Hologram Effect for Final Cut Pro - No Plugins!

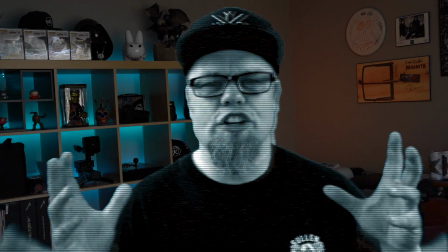[0:00]
Hey, what's going on? JD here, and I have a quick tutorial for you.
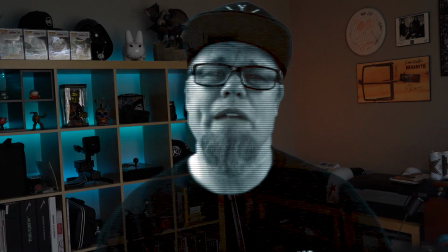[0:04]
Today, we are going to show you how to make yourself into a hologram.
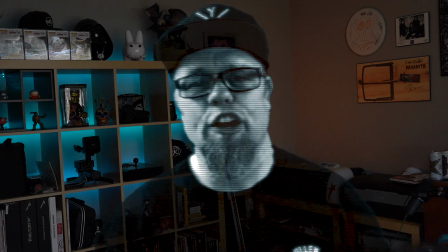[0:10]
No plugins required, directly in Final Cut Pro.
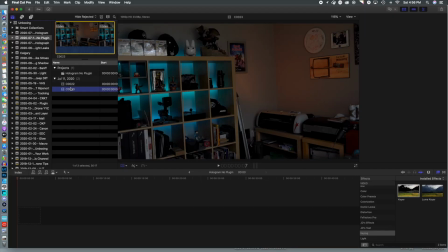[0:16]
All right, let's just jump right into it. We've created some footage, some green screen footage, and of course, the office here as well.
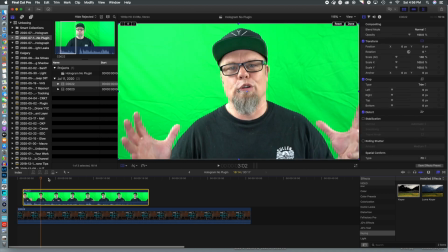[0:23]
We're going to drop those both in the timeline. We are going for a Max Headroom sort of force ghost look.
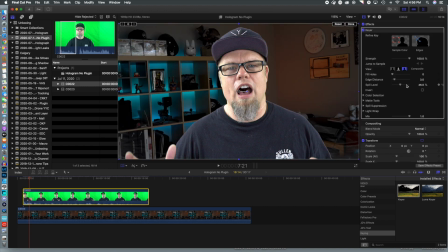[0:31]
So of course, we got to first get rid of that green screen, and we're going to jump here. We're going to add the Luma from Final Cut Pro, and we're going to go in and we are just going to change the range to make sure that we completely get rid of that background.
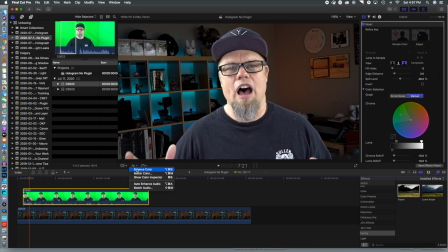[0:49]
So that is the first step. Now you can film this if you don't have a green screen and cut yourself out, but why make it more difficult than you have to? And of course, because these are two different environments, we are going to have to adjust things so the footage looks like it was shot in the exact same location.
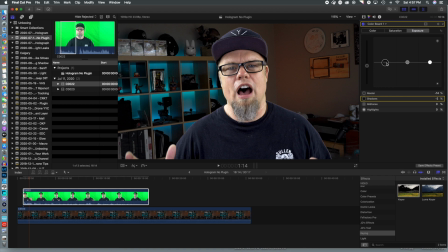[1:08]
So we're gonna drop down that exposure. We are going to play with the lights, the darks, the shadows,
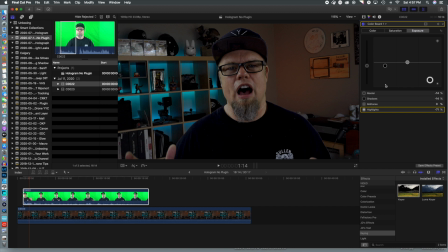[1:17]
and we're going to get this as close as we can to the footage itself, and that is looking pretty good. So I'm just going to scrub through and make sure that it looks like it would if I shot it directly in my office. And I think it's pretty close as far as things go.
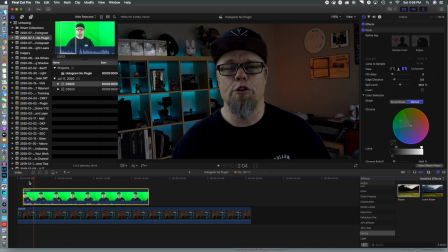[1:36]
But it doesn't really matter anyways, because we're going to degrade this footage a little bit to give it that sort of, you know, Star Wars hologram effect that you would have seen in the Star Wars films, the original ones, or, you know, Max Headroom, the TV series.
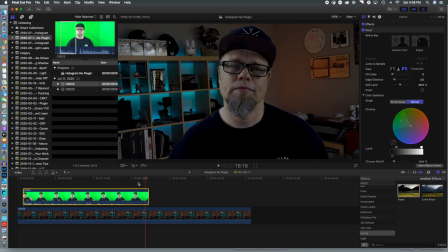[1:52]
And I'm thinking that is where we need to be. So we're going to go on and add our first effect. All right, the first effect that we are going to add is the TV effect. We're not using any plugins.
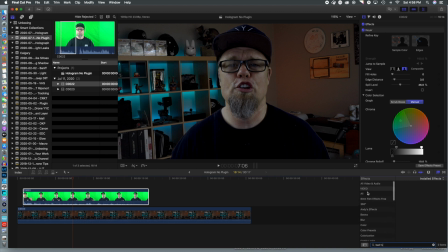[2:05]
Normally, I would do this using adjustment layers. You can watch a video. There is a link down below to that where you can do it, where you're not dropping them directly on the clip.
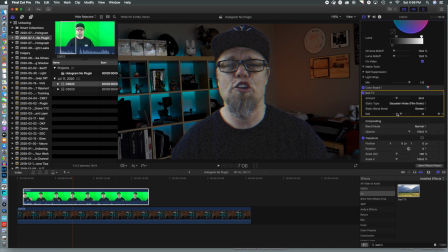[2:13]
So we drop in bad TV, and the first thing we're going to do is we're going to change things a bit. We're going to change the intensity a bit so it's a little bit lighter, and we're going to switch to TV static.
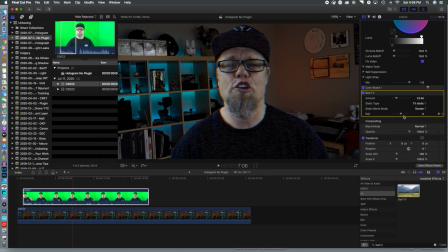[2:27]
And that is looking pretty good. So I think we're going to stick with that there. But of course, like the last video that we did, a hologram effect with a phone, we're going to want to make ourselves a little bit transparent.
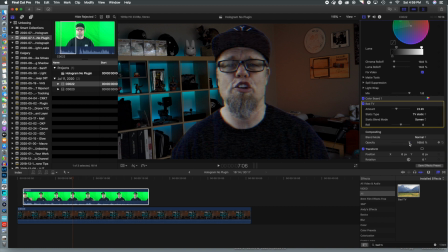[2:43]
So we're going to go to the compositing here, and we are going to drop down the opacity so we can see a little bit of the background. That gives the illusion that I'm not actually sitting there. Well, I'm not actually sitting there.
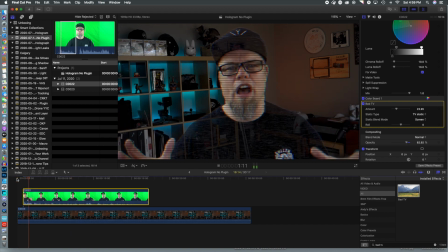[2:56]
It is green screened in there. And if we scrub through the footage again, we can see that I've got a little bit of jitter, I'm transparent, and you can tell that I am not sitting directly in the office. And it does have that kind of old school hologram effect. But we're not done here necessarily.
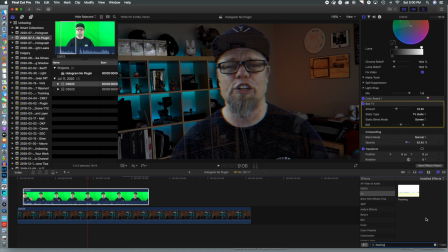[3:16]
We're going to jump back in and we're going to add flashing. Again, I would rather do this in adjustment layers, but you know, for the case of this, we're not using any plugins, and you can see we get flashing throughout, although I would say that the intensity of that is a bit too high,
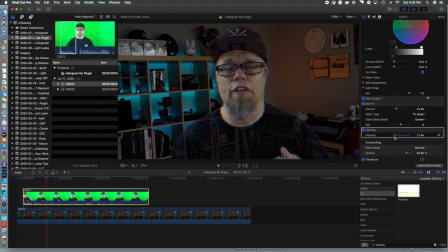[3:34]
so we're going to drop that right down. I just want it to look like a projection camera is flickering a bit, so when we play through the video, there are little light anomalies on the image, and that was working a little bit better, I think, and looks much more believable.
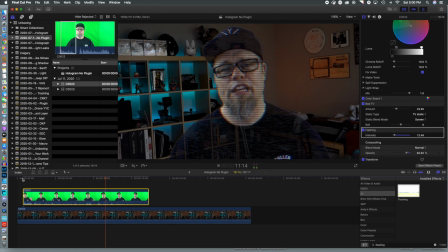[3:53]
So what we're going to do here is we are going to add one more effect. We are going to add a little bit of glow to the image.
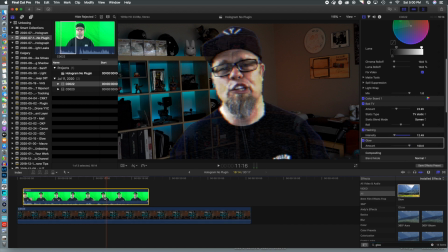[4:01]
We're going to just drop that in, and you can see it sort of brightens things up, gives it a little bit more degradation in the image, but I think it really works well in between the flashing. And again, you know, we're just sort of going for that 80s sci-fi look,
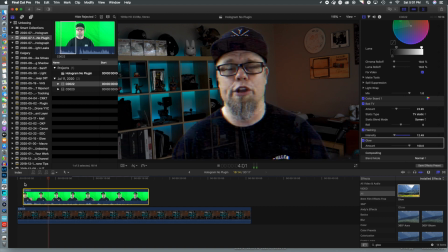[4:18]
whether it's the Fifth Element or Max Headroom or Star Wars, that's what we want it to look like, and I think it's done quite well. You could go further and tint the image if you wanted and make it just a single color, but that's entirely up to you. And this is all done, like I mentioned, via the effects in Final Cut Pro.
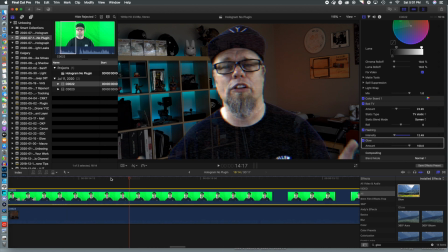[4:38]
So what we're going to do now is we're going to add those little bits of glitches that you saw in the beginning of the video. We're going to find certain portions where the video, either my head moves a little bit more
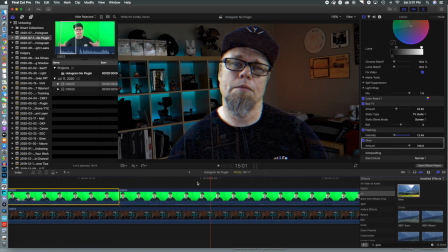[4:53]
or at the beginning of my name, like when I said JD, or even, you know, the cut portion of Final Cut Pro. We're going to add some stutters in there. So basically what you do here is you scrub through the footage,
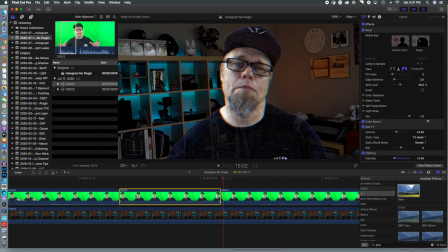[5:08]
you select a section of audio, and then you will start duplicating the layer. And there's really no way to do it other than sort of experiment.
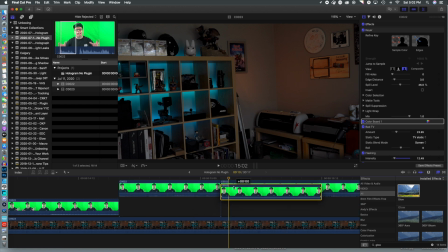[5:20]
So what I like to do is I like to copy and drop the clip directly in there.
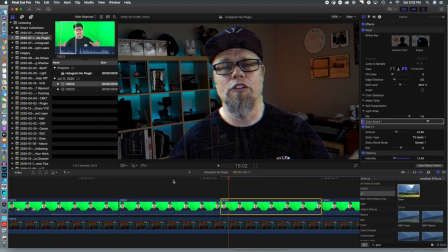[5:25]
So I've got two of the same section, and then I will start pasting multiple clips of that same section above,
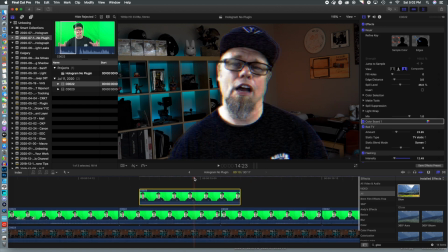[5:33]
you know, sort of staggering them about halfway in between.
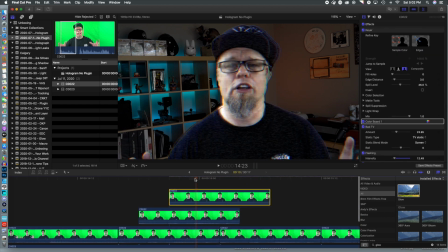[5:37]
And then what I will do is I will play with the lengths, the durations, and see what kind of effect. If you notice, when I scrub through the video, you'll actually see the other images in the background,
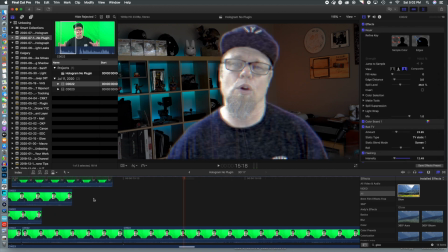[5:51]
and that sort of gives it that Max Headroom effect. Now, knowing that you're going to do this effect when you film your green screen footage,
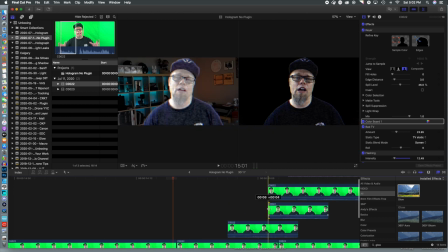[5:59]
you can do very exaggerated head movements, especially if you know the sections that you're going to do this with.
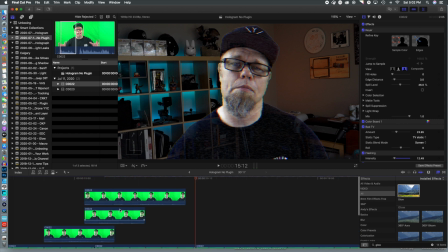[6:06]
It gives a nice kind of glitch effect. Again, there is no rhyme or reason to sort of do this other than
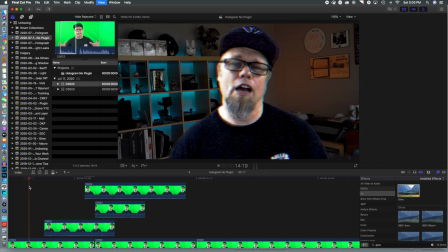[6:14]
sort of staggering the effect and focusing on a particular sound. And when you get it to a point where you are happy, then you can move forward and continue to edit the video.
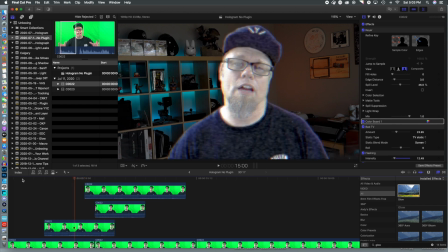[6:26]
So as you can see, I'm just playing with the layers, scrubbing through. I kind of like how that looks, but I'm going to change it up, I think, a little bit again.
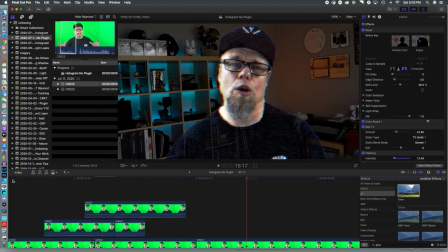[6:36]
And again, I'm listening to the sound to get the sound the way I want it, as well as the video effect. And as I scrub through there, I think that is pretty good.
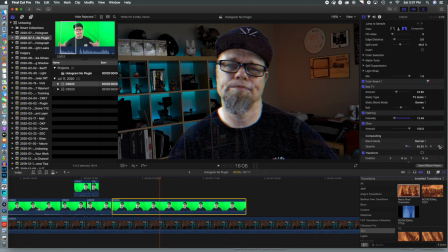[6:46]
So now we're just going to fade out the image, and we're going to do that by adding a keyframe where we have our regular opacity, moving it through the clip, and then of course we're going to select another keyframe and move that down to zero.
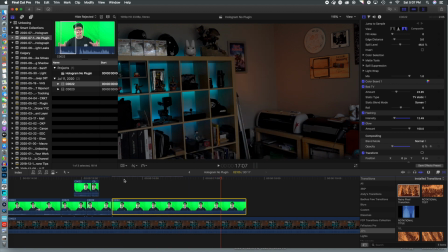[7:00]
So that should have a nice fade out transition of our hologram effect.
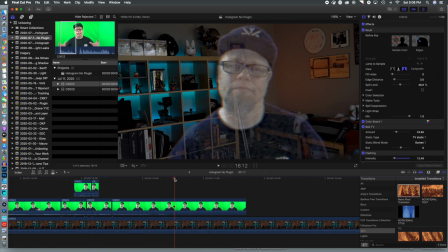[7:07]
So again, you can just kind of stop here, and that's enough for the effect. But what I'm going to do is I'm going to utilize one of my past plugins, and that is the retro pixel transition, so it gets a little more digitized as it fades out, so the image looks like the image quality is degrading as our hologram disappears.
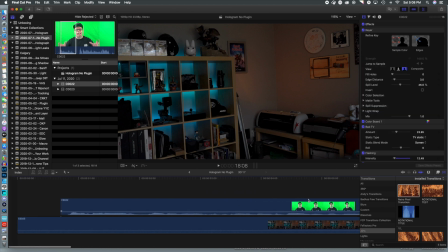[7:27]
There's a link for that video down below, as well as the free plugin there. And I'm also going to do that in the front of the video as well.
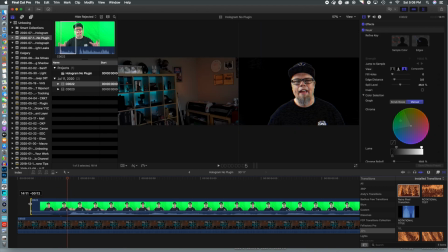[7:35]
I'm going to select a section and have our digital image sort of
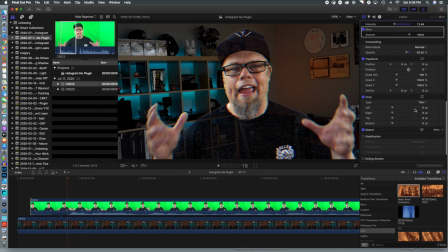[7:42]
materialize in from a larger pixels to a tighter looking hologram. And of course, we're going to do the same thing.
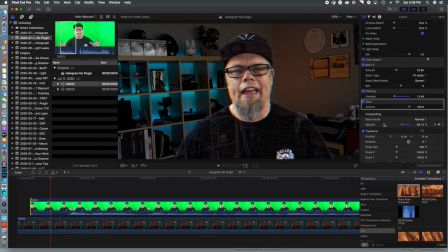[7:49]
We are going to set our keyframe, and then we're going to scrub back and set it to zero so we have a nice fade in effect. And there we should look pretty good.